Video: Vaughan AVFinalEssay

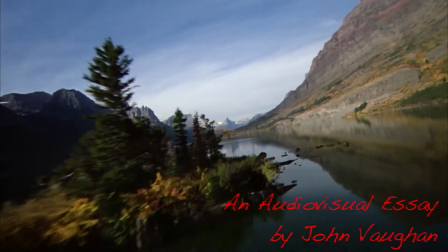2s Somebody once told me the world is gonna roll me. I ain't the sharpest tool in the shed.
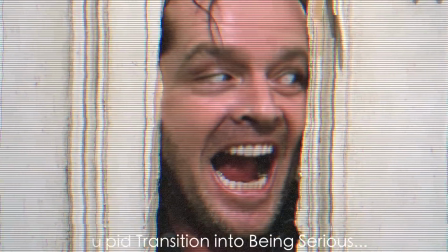11s Can you imagine?
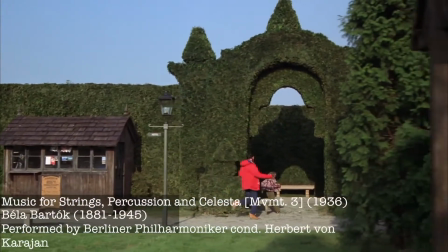13s
In Stanley Kubrick's 1980 film, The Shining, the use of music is fundamental for setting the tone of the movie.
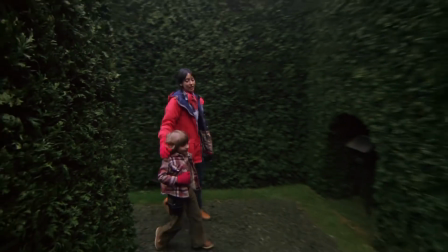23s
As with many of Kubrick's films, most of the compositions used in the film already existed.
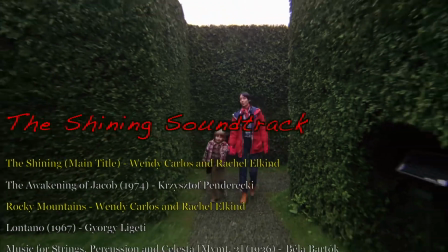29s
In fact, only 2 new original compositions were composed for The Shining.
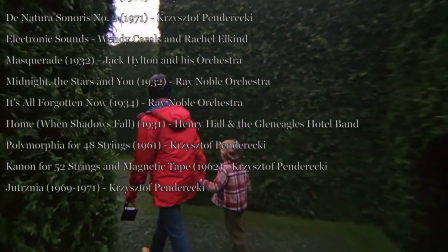38s
Even though most of these compositions already were written before The Shining, they seem to fit flawlessly into the film.
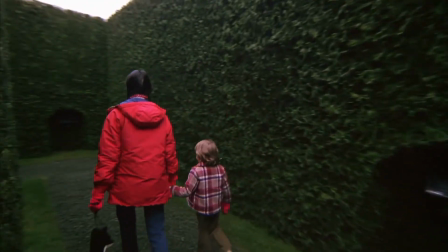46s
The pieces Kubrick chose were perfect representations of the horror genre, and they also mirrored what was happening in the film.
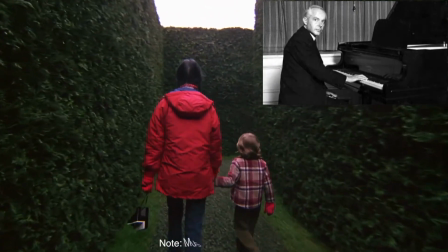56s
Bela Bartok wrote music for strings, percussion, and celesta during the 1930s when fascism was taking over in Europe,
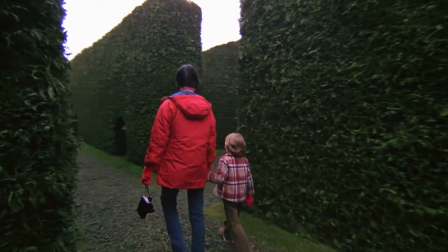64s
and he wanted to capture what he saw as the principal emotions of the time: fear and rage.
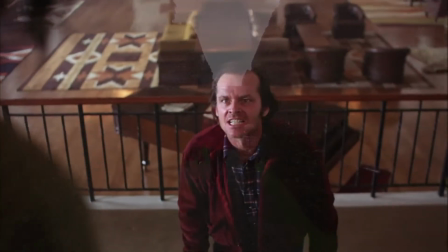72s
Similarly, the principal emotions in The Shining are also fear and rage.
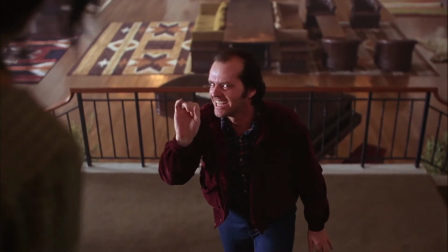77s
The third movement of this piece turns music into something that is lifeless, and Kubrick saw it as something that was fundamentally evil.
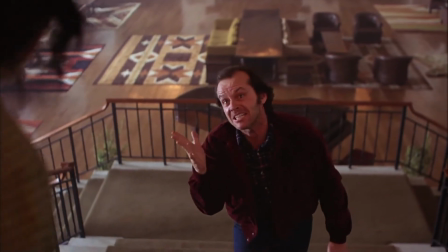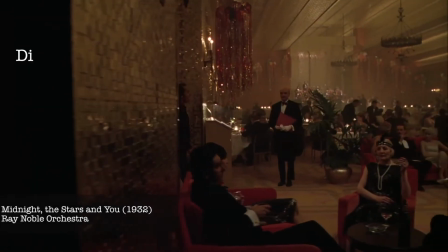91s
In the film, music exists both as diegetic and non-diegetic sound.
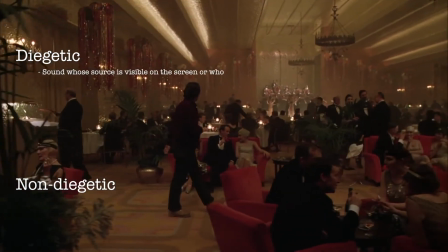99s
Diegetic sound being music that exists within the film world,
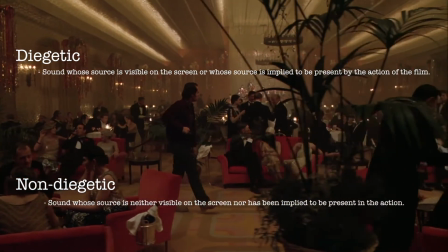102s
and non-diegetic sound being sound that the characters within the film can't hear, but the audience watching can.
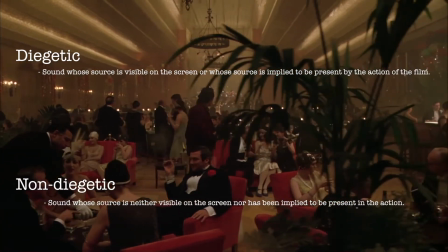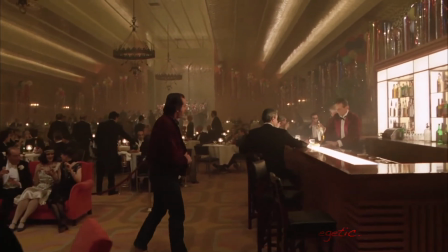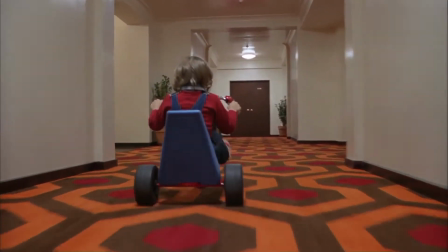122s
The non-diegetic sound is significant because it sets the horror tone for the movie.
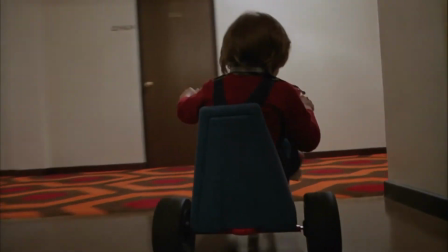129s
In this scene, the audience hears the second appearance of Bartok's third movement of music for strings, percussion, and celesta. Once again, the music is creating a sense of tension through the use of timpani glissandos,
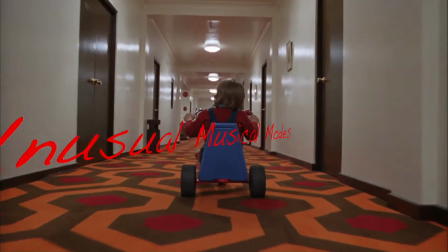147s
unusual musical modes,
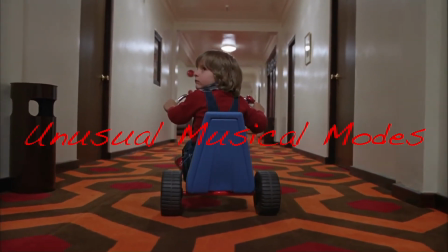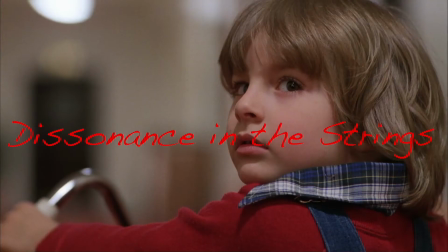157s
and dissonance in the strings.
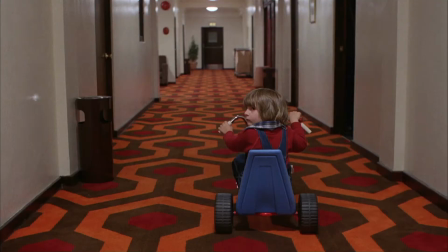162s
Dissonance is when there is a lack of harmony among musical notes, and it is a popular technique in the music of horror films.
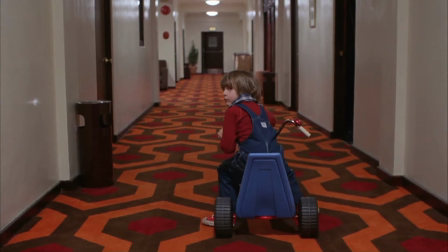171s
The human ear naturally prefers music that resolves,
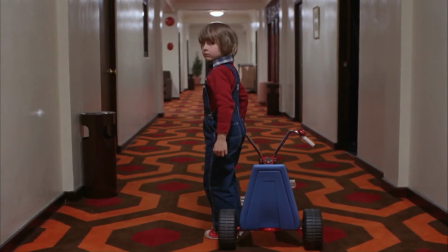175s
so when there are disharmonious notes being played together, it creates a clash of sound that leaves the listener unsettled.
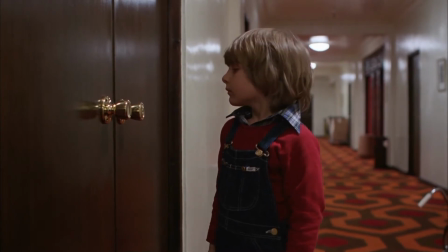184s
Most of the music used in The Shining is contemporary classical music, which often employs dissonant techniques.
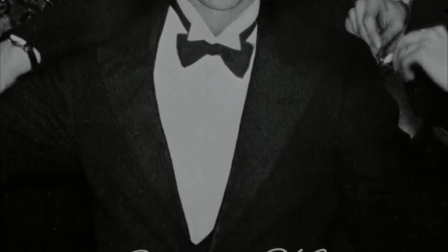194s
Although sound and music are often overlooked
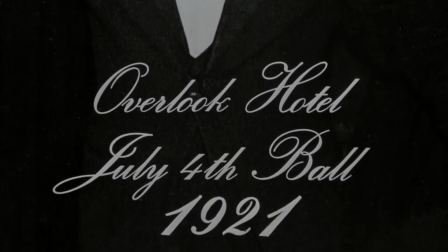198s
when ranking what is most important for setting the tone of a film, the music is usually one of the most important parts.
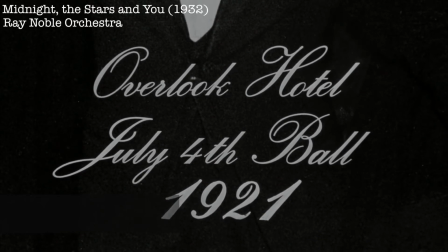206s
Stanley Kubrick was very aware of this when directing his films. Notice the way that using the opening from The Shining dramatically changes the scene from Dora the Explorer.
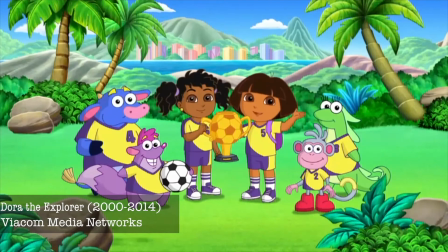217s We had such a great soccer day today. What was your favorite part of the trip?
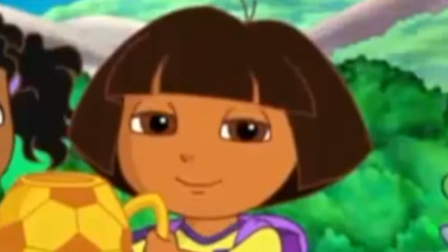223s I think we should discuss Danny.
Throw in some effects, and you have a horror film.
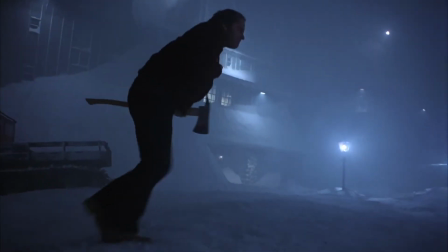233s I like that too.
Similarly, if yakety sax is used for the final maze scene, it dramatically changes the tone of the scene.